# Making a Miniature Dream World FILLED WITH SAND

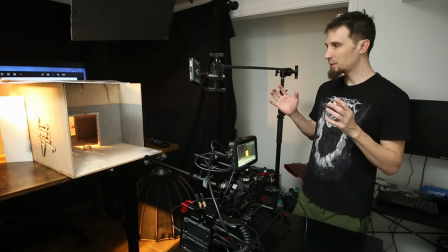4:15 All right so I just wanted to get into how I was going to film this I made this specifically to film it's obviously a much more simple piece than
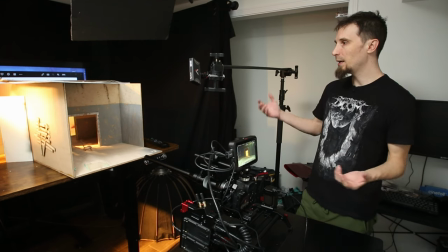4:22 normal but I made it quite large so I had a lot of room for the camera and for lighting and some depth perspective so
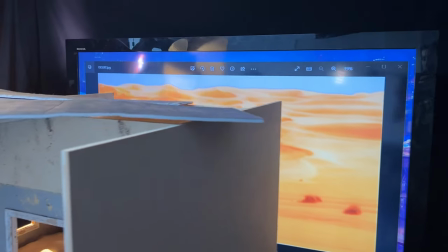4:30 I've got it laid out here I've got my big tv screen in the back and a
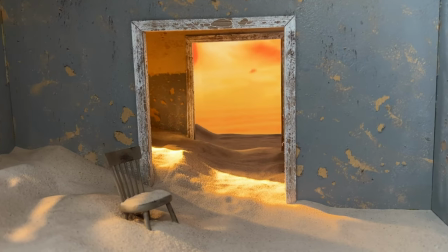4:35 monitor on the side to provide kind of like background and outdoors images
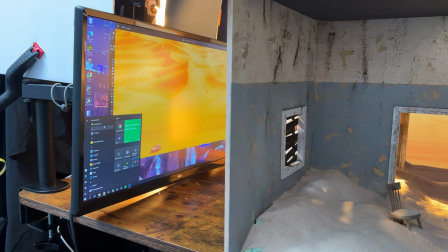4:39 of desert and then I have two lights over there and one light over
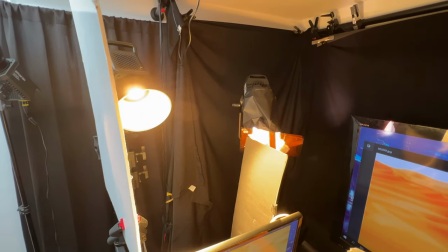4:44 here those two are the aperture 600d and I believe a
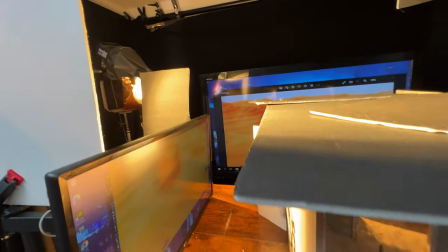4:48 200 watt light the small rig 200d and they're both punching through the windows to create these the nice little light inside
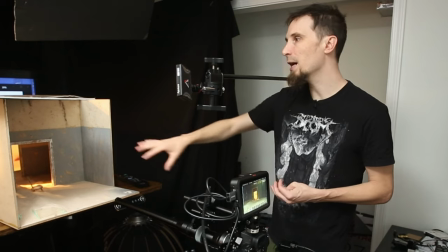4:56 and this little MC light is just providing a little bit more fill into the shadows so nothing is going too dark and noisy if you've been around the channel a while you
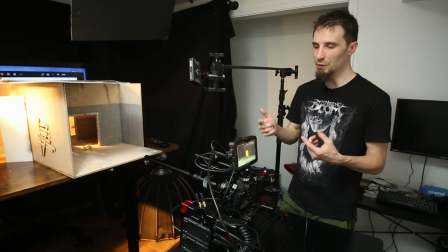5:05 might notice that the slider rig looks a little different I'm gonna get into that in a future video very soon but otherwise I'm just monitoring
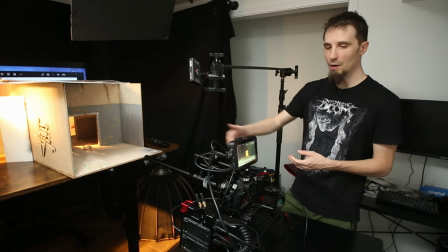5:13 everything on this monitor here and using my same probe lens to get all these different shots and what's nice about it is i can get really close and
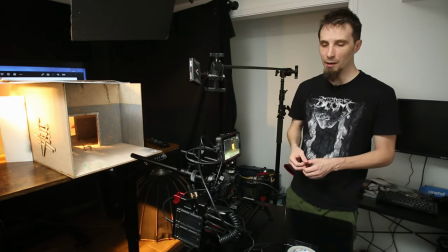5:22 even go right in through the miniature with this probe lens and slider to get some really interesting dynamic shots all right so i've turned off the extra
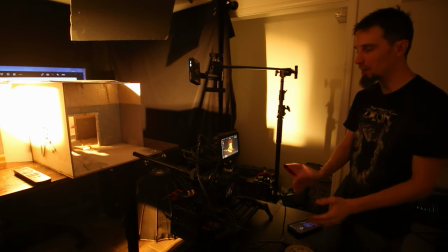5:30 lights i'm getting ready to set a couple key frames and do a quick slide move so this can work with any type of motorized slider and i'm basically just using my phone to move the slider back and forth get it in position and i can even set things like
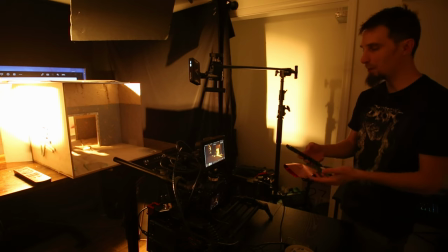5:47 focus and pan and tilt and everything on the system so i'm going to go ahead and set my first keyframe and then move the slider over to the other end exactly where i want it hit another keyframe and then just quickly dial in how fast i want the
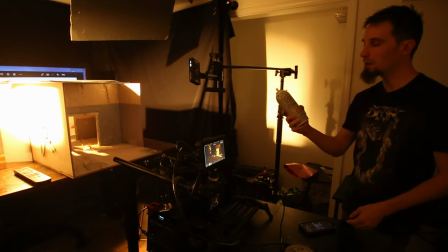6:02 move to be at this point i just reset the move i use atmosphere aerosol for a lot of my haze effects and I just basically get ready,
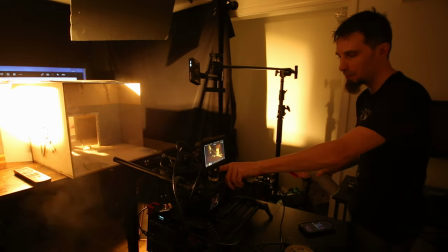6:10 haze it, start the camera and start the slide move.
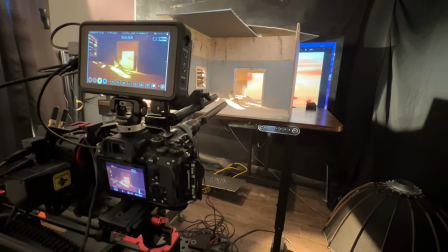6:15 So this slider system is actually the Exebo motion control system and if you're interested at all in any of this type of stuff I'm going to be doing
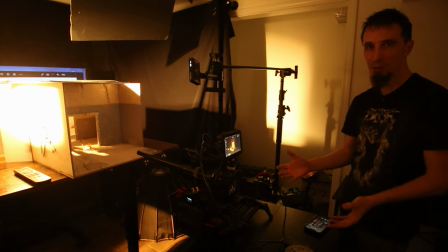6:22 a dedicated review on this and talk about all of the interesting things that it can do now and how much better it's been for my workflow. But otherwise stay tuned for these final shots.
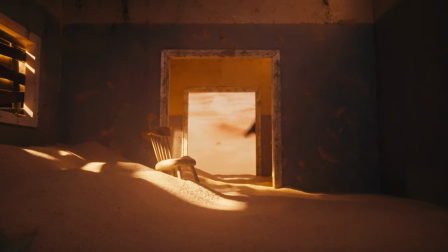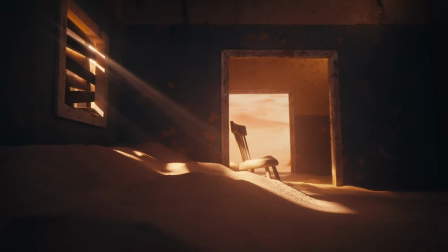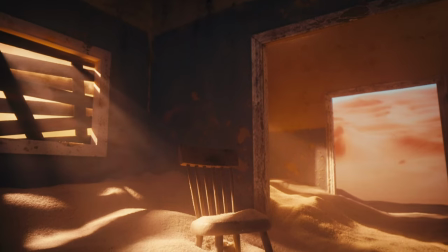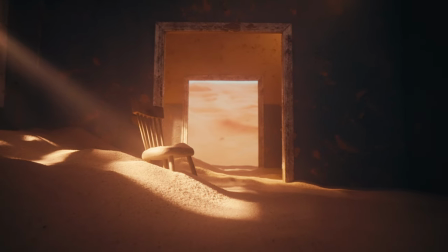All right guys let me know what you think of this growing world that I'm creating in the comments and if you're interested in how I do my filmmaking and my motion control system that I've just gotten into stay tuned hit subscribe I'm going to be doing a lot more content and start doing really cool things with some of this new technology you're not going to want to miss that so I'll catch you next time.